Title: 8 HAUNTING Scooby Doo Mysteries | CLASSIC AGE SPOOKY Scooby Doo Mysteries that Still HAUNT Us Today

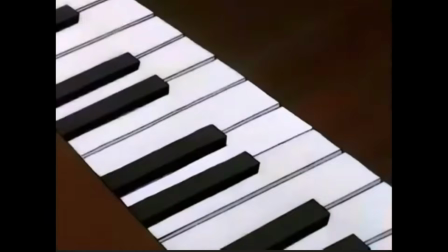A trap door opens when the organ is played correctly, that drops the gang smack dab in front of propped up coffins,
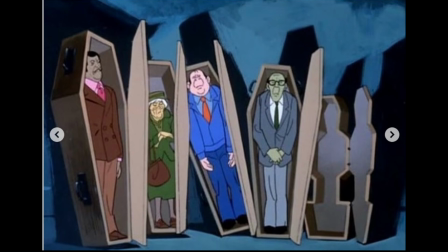each filled with a member of the extended family who had been staying the night.
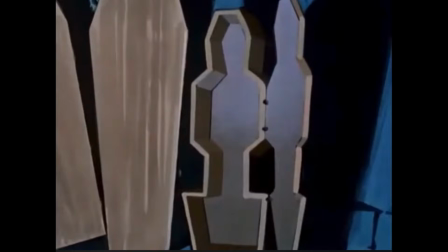Even the illusion of dead bodies in coffins was enough to give us young viewers a shock, and it raised the cool factor too.
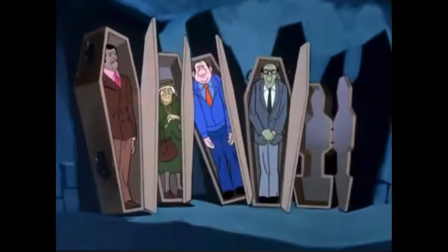The spooktacular feeling of the show is the final and empty coffin, dog-shaped.
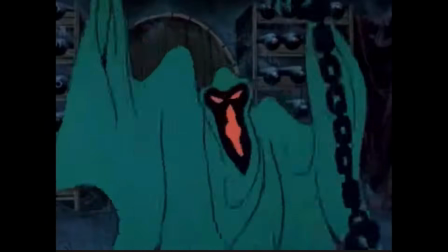Jinkies. This episode just got real, and so do these green goblins that aren't just regular bedsheet ghosts.
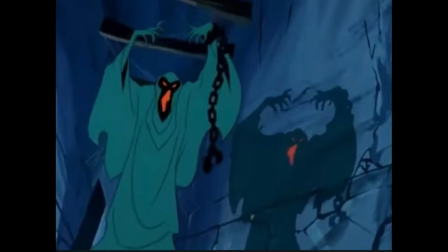Suddenly there are two,
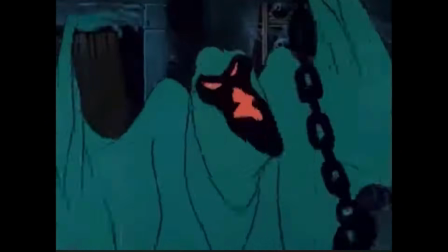and their twisted appearance and moves give the viewer an uneasy feeling of fright before our courageous cast attempt to trap the fiends.
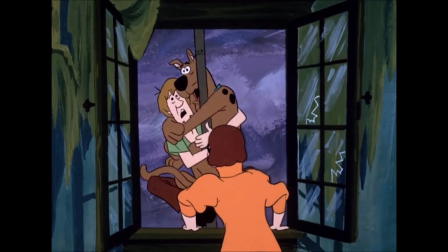Another backfire still allows the capture of the lawyer duo of Creeps and Crawls.
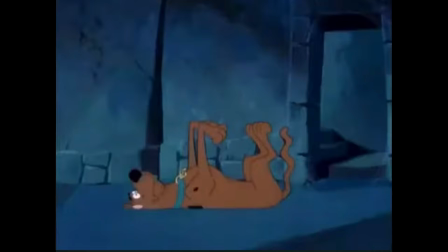You heard me.
They figured if they scared everyone off the island, the millions would be theirs.
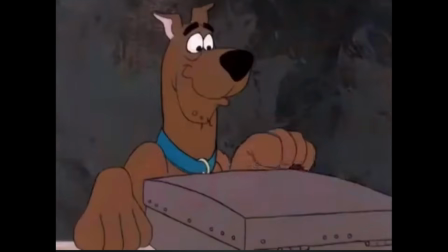They even used dummies for the family members in the coffins who they had already frightened away.
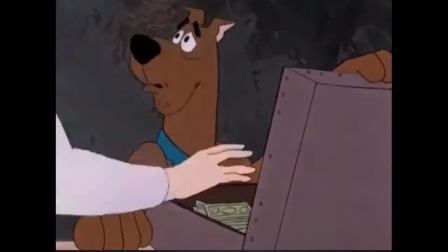As a reward, Scooby is presented the fortune in Confederate money.
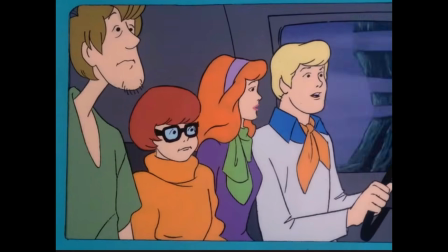Meddling kids never do get their reward, do they? It's back to the malt shop for these guys.
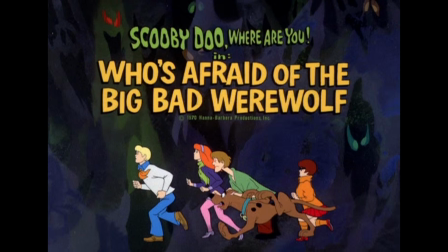Sure, it's a werewolf, but it's not the one from the contrived episode A Gaggle of Galloping Ghosts.
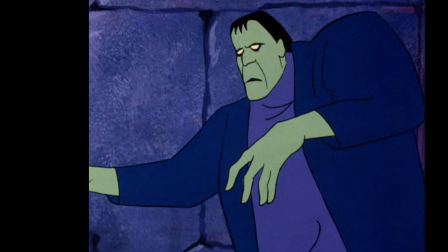That's the one with a werewolf joined by a Frankenstein monster and even Dracula. Although very Halloween themed, that one is a bit too on point.
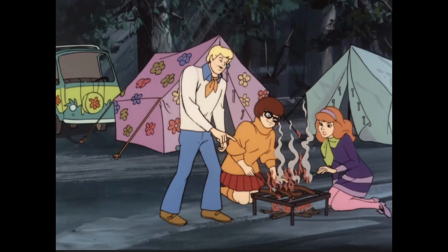This is Who's Afraid of the Big Bad Werewolf. It finds the permanent residents of the Mystery Machine on a camping trip.
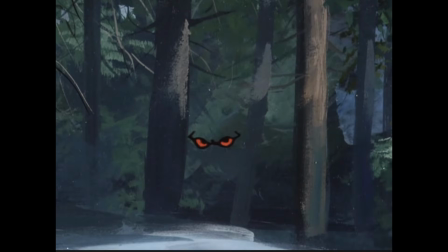Their frolic is interrupted by some red eyes watching them in the forest and baying sounds by moonlight.
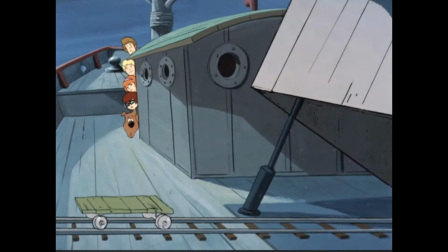This episode revolves around smuggling, which sounds like a pretty mature premise for a kid's show.
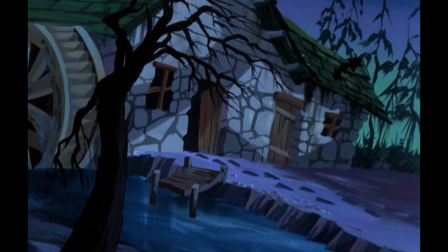While the forest and old mill don't have the same spooky atmosphere as castles and mansions, it's the werewolf himself that gives the show its bite.
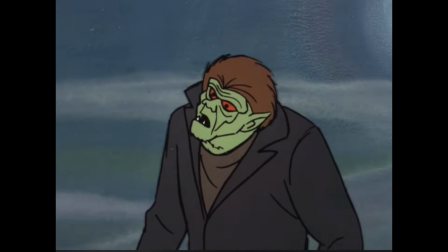There is a necessary shot of a cemetery and an open grave of Silas Long.
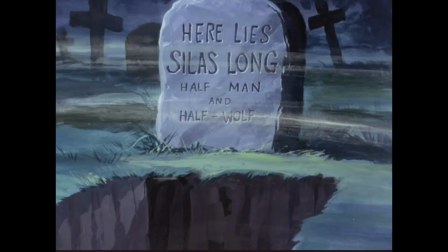Clearly stating his lichened status on his epitaph, the gang investigate, because that's just what gets them off.
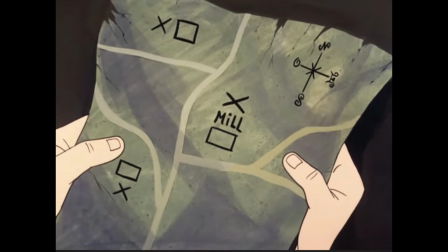Now, the old mill is where both the clues and the creature can be found.
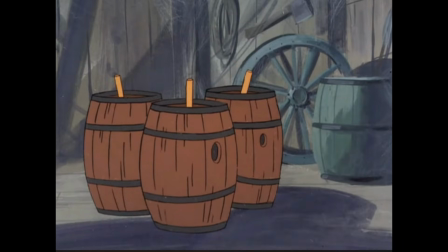The Wolfman makes chase, even locks him up for a time, but at every corner, the hissing and growling beast is a fairly spooky adversary.
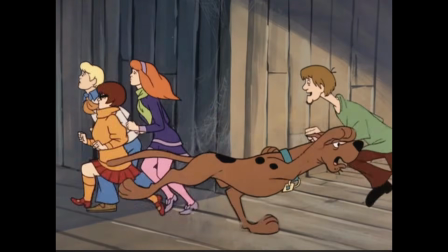However, the teens start to uncover some things that don't make sense for a werewolf.
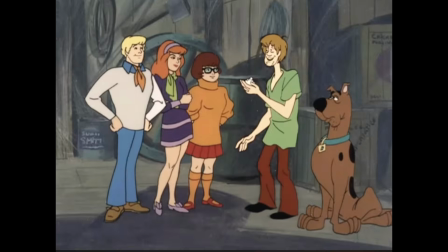But Scooby and Shag are still in a tough spot, and this is where our antagonist gets even more creepy.
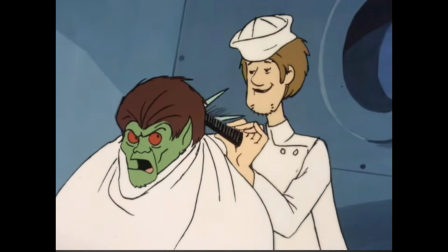The two best buds shave the werewolf's head, and believe it or not, little kid Victor hated looking at him this way.
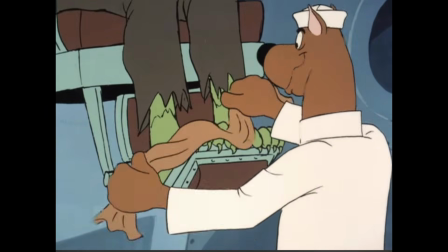The werewolf is even scarier with his buzz cut, and I remember distinctly backing away from the TV as a child whenever he came onto the scene.
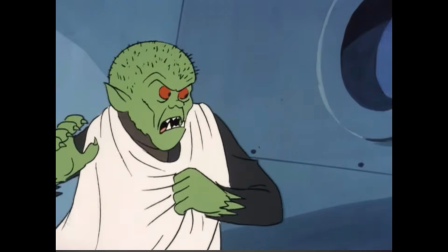Setting a trap, this one also went off the rails, but by one of those many danger-prone Daphne moments where she gets caught up in it. Our
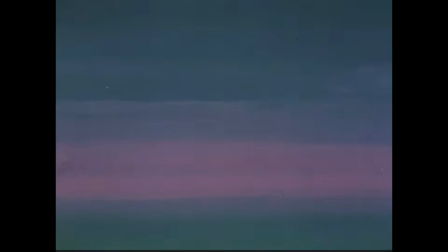Wolfman, in a surprising bit of continuity rare for 70s kids fare,
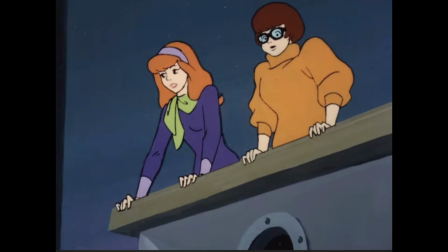continues the show with a scalped scalp, and takes the bait of Shaggy and Scooby in barrels with breathing tubes.
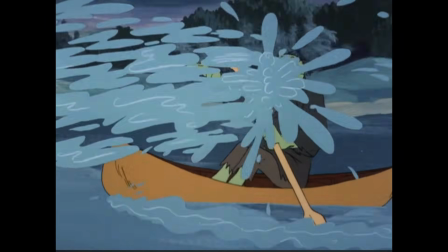However, the tubes are perfectly safe going over the falls,
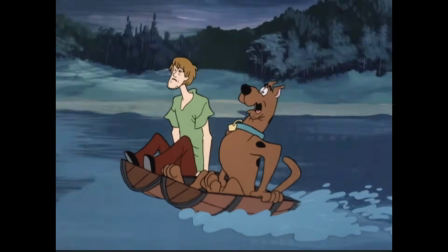which I assume they practiced in an earlier episode that took place in Niagara and on the border of Canada at a haunted sanitarium.
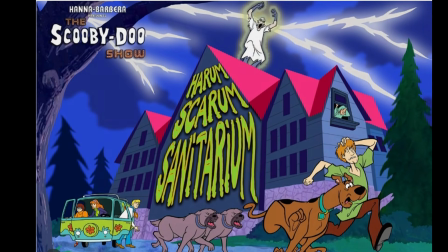Well, the werewolf isn't so lucky, who's caught going over in his canoe, and a pathetic human scream is heard.
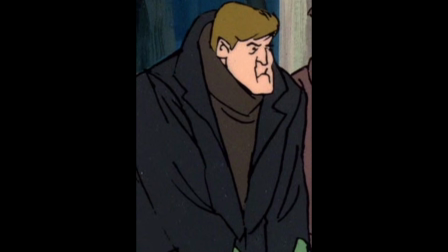The team unmask the unknown rancher, a character that we've never even met before, but he's still a smuggler.
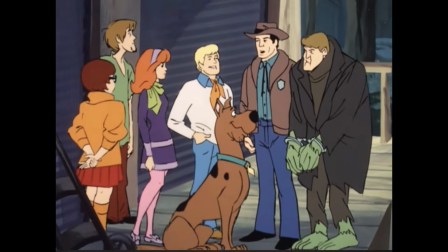Smuggling what, you ask? Sheep. That's right, they stop a sheep rustling scam.
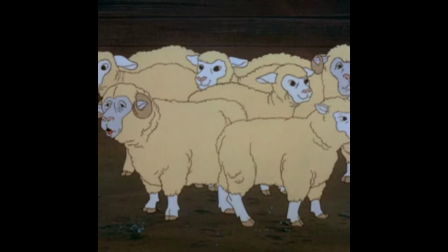There's no mystery too small or too big.
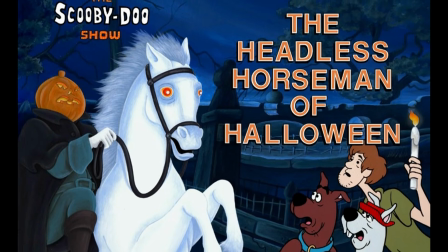Now, this last major Scooby Doo episode has got Halloween written all over it.
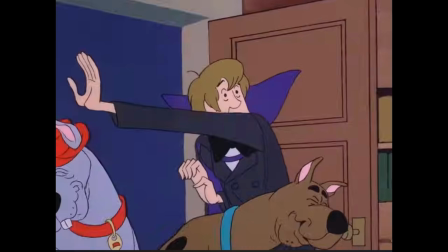Seriously, it's in the title, The Headless Horseman of Halloween. A well-known holiday spooky story is brought to life with Scooby Doo in a really well-done way.
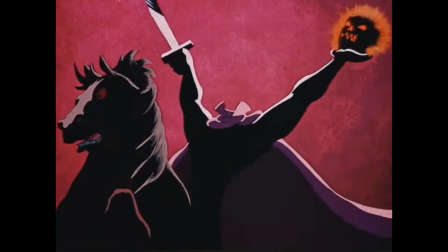And who isn't creeped out by a pumpkin-headed rider who searches for a replacement noggin from the living?
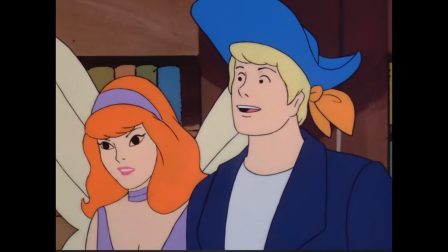This episode is one of the few that show the gang in a different outfit.
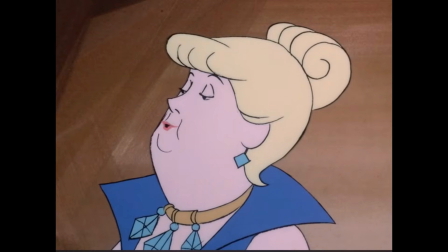As was the norm, cartoons would keep main characters in the same attire for both recognizability and for cost cutting.
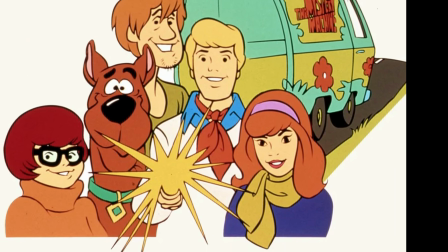We questioned it as kids, but we didn't care. The gang was off to a costume party at the Crane Mansion.
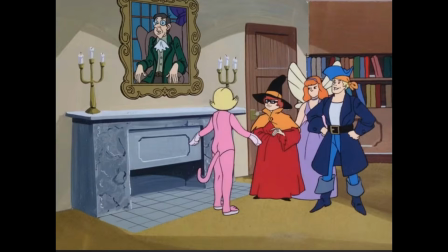Yes, that Crane, descendants of the original Ichabod.
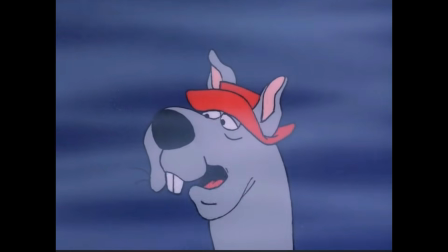Here our final episode includes Doo's cousin Scooby Dum in one of his rare appearances.
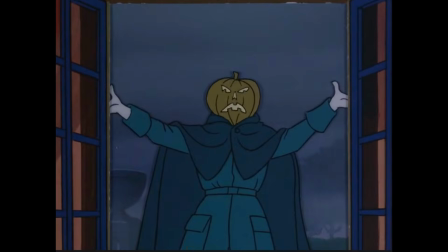Having encountered the headless specter at the buffet table, because who can resist those candied apples, the curse of the Headless Horseman seems all too real.
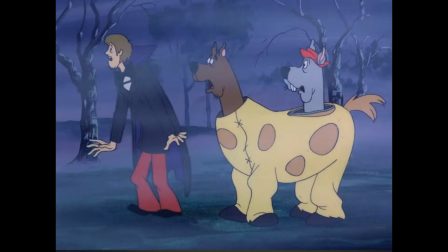The horseman once haunted Ichabod, so now he's back after the Crane family to get ahead.
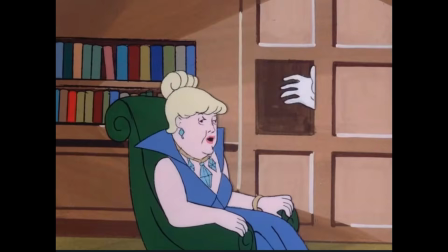Eventually, it's uncovered that the only head he wants is the one wearing a priceless jewel,
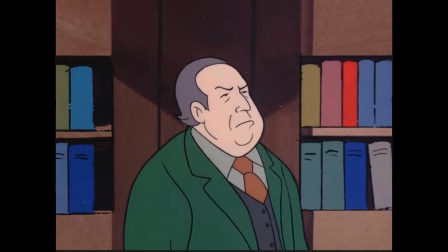Mrs. Crane's, and he might have to knock her block off to get it. Cousin Elwood selfishly takes the jewels to the bank for safekeeping, but never makes it.
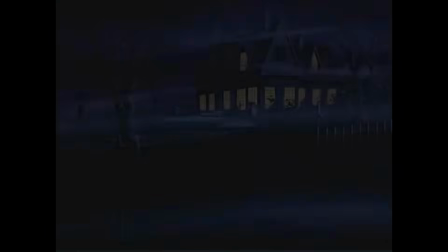Only his empty car is found on the road. The great big mansion, the fog, and of course the appearance of the Headless Horseman, now with Elwood's head,
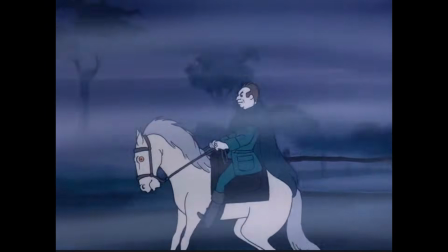only justify the family's fears and give the young viewers the creep factor we were looking for and the nightmares we weren't expecting.
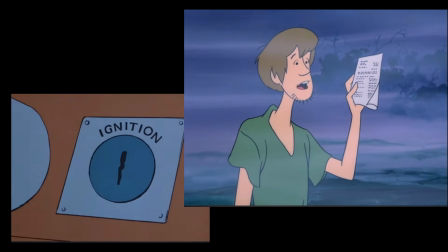Although the clues were wacky, Flying saucer lands at Beautician's convention. maybe the space kook is up to his old tricks,
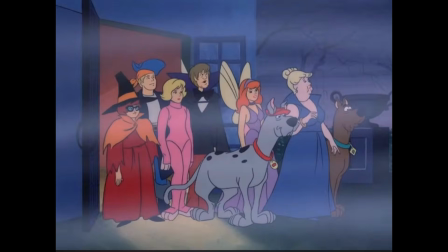the power goes out at the mansion and it has all the makings of one hauntingly perfect Halloween episode.
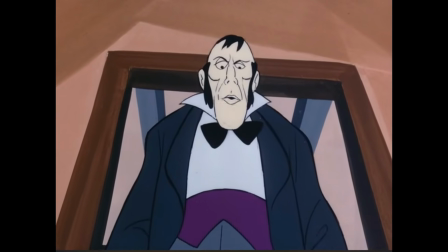After visiting the spot where the horseman is supposedly buried, he appears and gives chase,
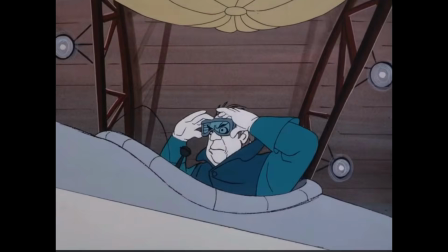only to be discovered by Scooby and Shaggy, who suddenly jump aboard his plane as he takes off to escape.
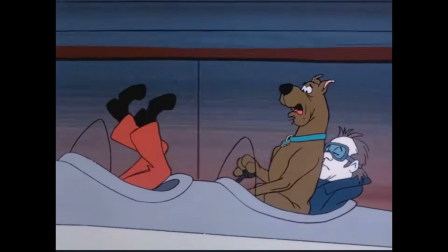I'm not kidding, causing an inevitable crash that everyone walks away with without a scratch.
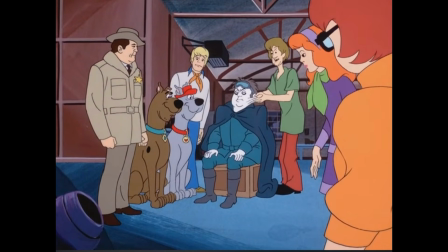But the horseman is unmasked as Cousin Elwood Crane. Shocker, right?
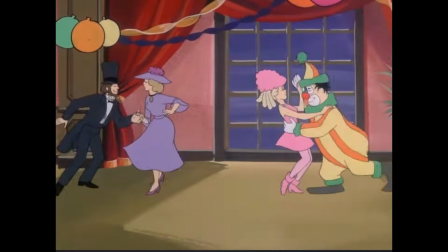Like you didn't see that coming.
Cheaper.
Having actual Halloween fun during a Halloween party with a very iconic Halloween character makes
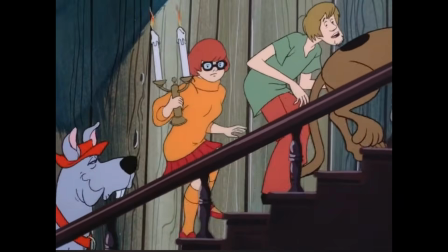this one of the top spooky episodes of the series that really brought the scares to us kids.
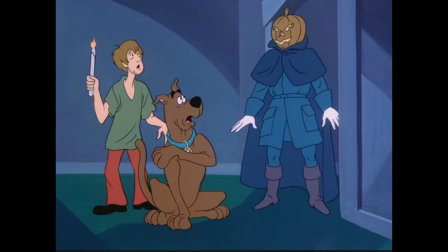Do you remember this one? Which one of these guys gave you the most chills? There have been so many kooky and creepy villains during the initial series.
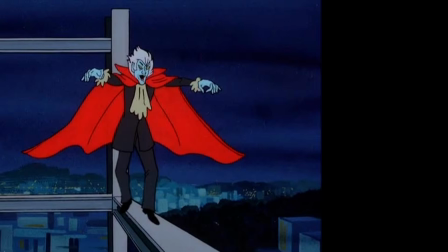Who can forget the Creeper, the skeleton monsters, Ebenezer Crab, Ankh the Mummy, and the crazed Dr. Coffin, or even the Disc Demon?
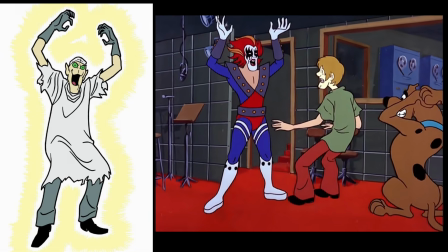But there have been some real doozies too, like a ghost pterodactyl. A pterodactyl!
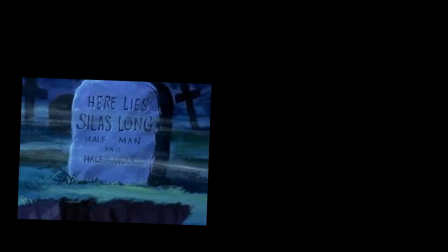I didn't know they could even have ghosts. What we tended to overlook when we were young was just how incredible those backgrounds were.
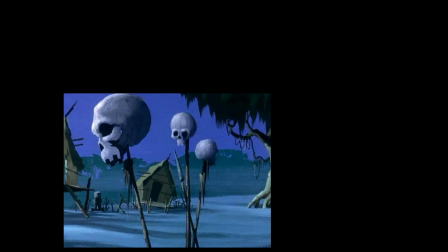The remarkable settings of Scooby Doo, those fantastic paintings, those backgrounds,
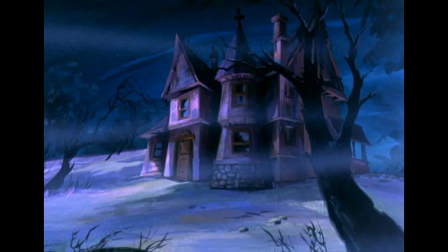and the spooky sounds that always set the tone and developed what we
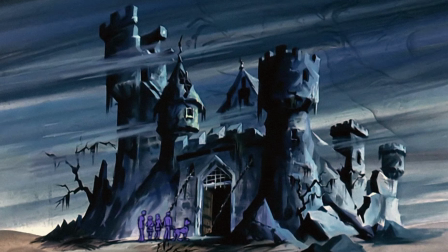recognize still today as classic mystery thriller environments.
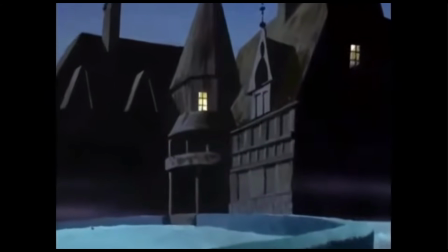We learned them during the Jet experience and they've stuck with us. The artwork is really top notch, especially when juxtaposed with bright and silly characters.
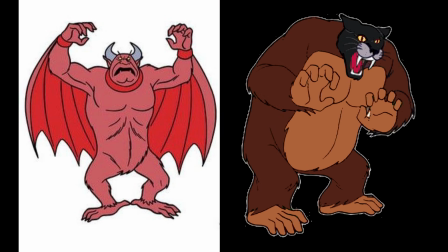Villains like the Demon and the Jaguaro often gave us over the top madness, and on occasion, the storylines were far from engaging.
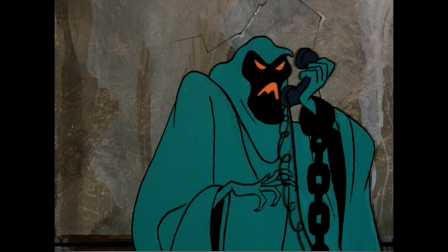But what did we care during 22 minutes of slapstick fun? Never wanting to dip their toe into terrorizer territory,
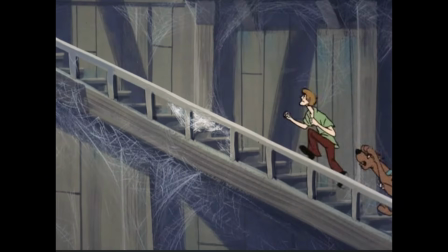many episodes softened the blow with those catchy Monkees-esque song selections whose lyrics had absolutely nothing to do with the story at hand.
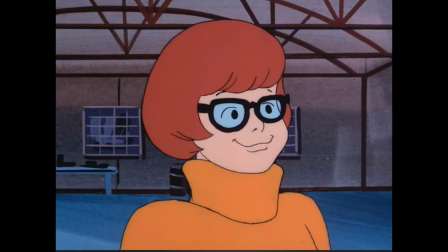Like everything else from the Gen experience, we wouldn't have it any other way. Did you click like and subscribe?
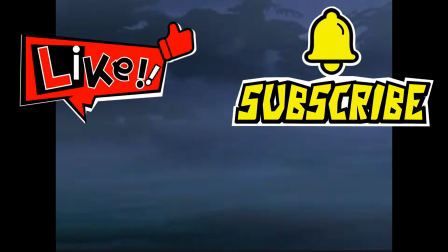Don't be afraid. I'm dying to have you join me next time.
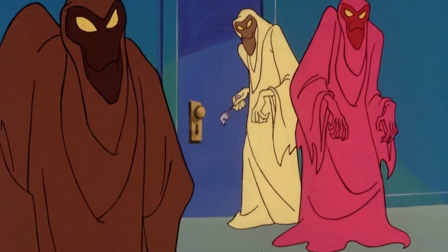I hope you enjoyed this show and it brought back some memories, as well as gave you a different perspective on the spooky Scooby mysteries that haunted us.
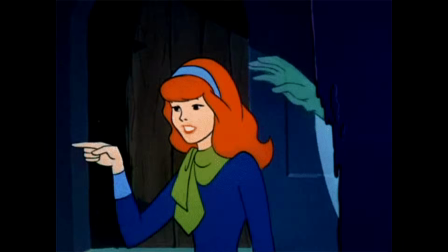Let us know in the comments your favorites and come back soon. Until next time.